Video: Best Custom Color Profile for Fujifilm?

Hope you're having a lovely day. Kitty here with Atola visuals and today I am so excited because I get to share with you my favorite Fujifilm custom profile and using this setting I love it so much because it brings out such unique colors and vibes which makes filming such a fun and creative experience. I'm going to show you test shots from my Yosemite camping trip that happened like 10 years ago but now I'm getting this video today. Better late than never and then And later on, I'm going to talk to you about my experience using it, as well as show you how you can achieve this look yourself. So let's get into the visual eye candy first. Enjoy!
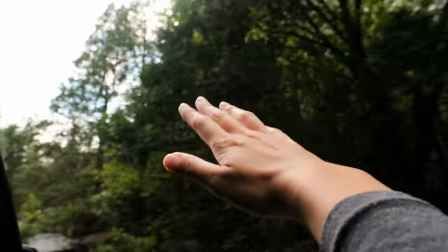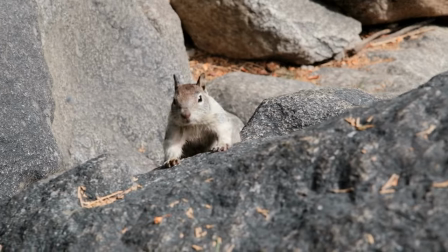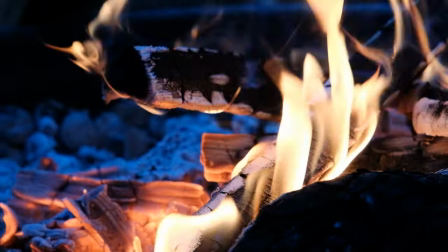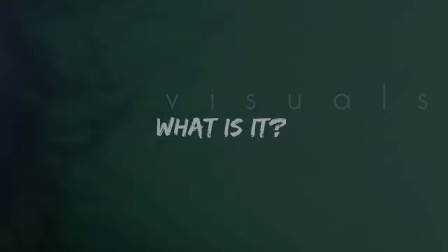Ah, did you see how good it looks? This is why it is one of my favorite colors. It is a custom profile called Nostalgic Negative.
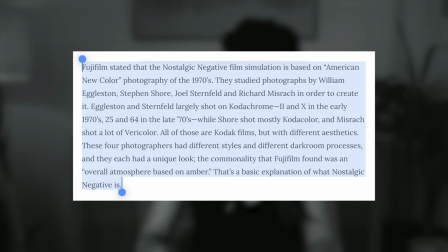1:24 Fujifilm stated that the Nostalgic Negative film simulation is based on American New Color, photography of the 70s. They studied four photographers, and while they had different styles, different darkroom processes, they each had a unique look. The commonality that Fujifilm found was that an overall atmosphere based on ember. That's a basic explanation of what nostalgic negative is. So I found this custom profile in the Fuji X Weekly app. I downloaded it on my iPad, as you can see here.
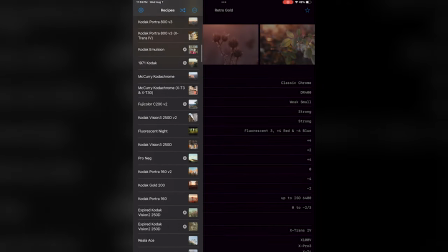1:53 There's so many, so many different profiles that you can play with. it is just visual gold.
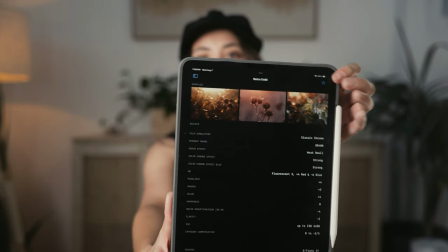2:01 Like this one's called a retro gold. It'll have all the settings as well as example photos here so you can see what it looks like.
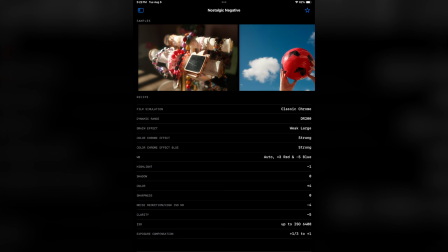2:08 And if you're too lazy to download the app, I will put the screenshot of the settings right here. And this is mostly for the photography settings, but if you do want to use it in video mode, it doesn't have all the specific settings like they do in photo. I personally shot on my Fuji X-T4. I don't know if the newer cameras or or if there's a newer update that changed that.
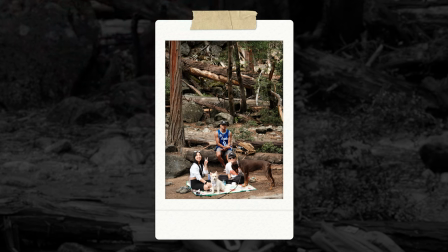2:29 But yeah, just letting you know, it's not gonna be exactly as what the photo looks like, but it does get really, really close.
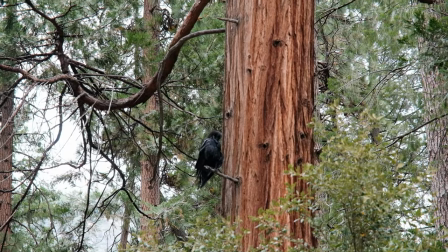2:40 I'm birding.
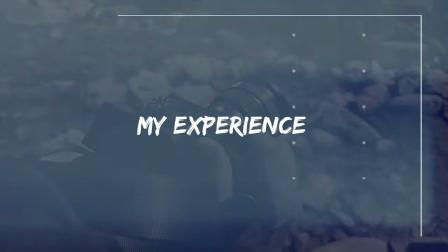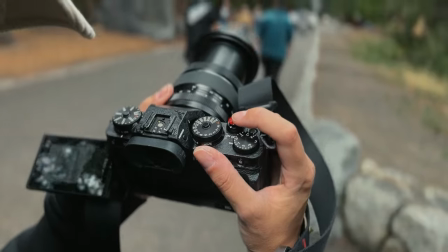2:46 My test experience when I was testing out some auto white balance as well as some manual settings, I did notice that you get totally different colors depending on what you use, obviously.
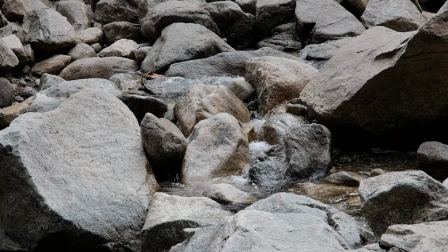2:57 So when I had daylight balance, I usually keep it between 4800 and 200.
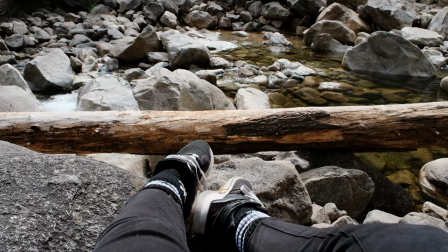3:03 I don't know exactly what I had, but I did find that it had a lot more brown tones, which is too monochromatic for my taste.
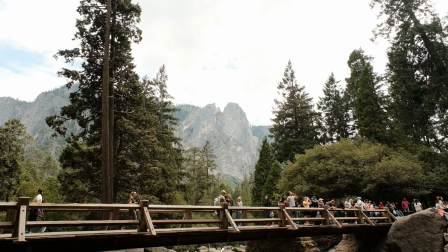3:11 I mostly kept it on auto white balance because I just found that it was more balanced, and the color contrast was a bit more what I was looking for. But play around and test it out. I'm so cute.
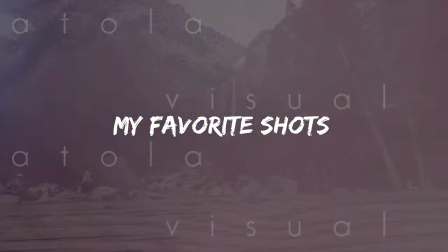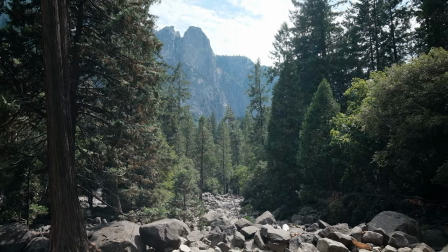3:28 My favorite shots, I loved how Yosemite looked with these settings. The contrast was perfect.
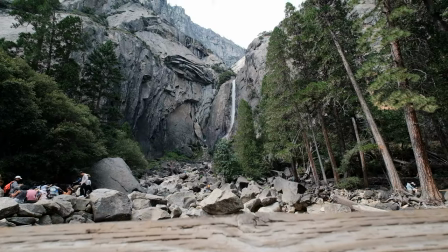3:34 The greens were exactly what I wanted and it had this like calming vibe that really fit my camping aesthetic really well.
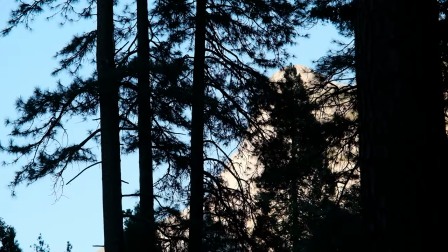3:42 It also had this like dark and moody forest vibe too. And my favorite photo would probably have to be the rooftop tent through the trees. It's something I probably need to print because I have no artwork on these walls except for these like generic HomeGood Hobby Lobby ones.
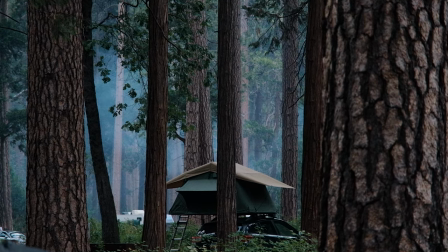4:01 I don't remember where I got them. I just loved how the fog gave it this like soft, dreamy look, like a very NorCal vibe that I miss very much.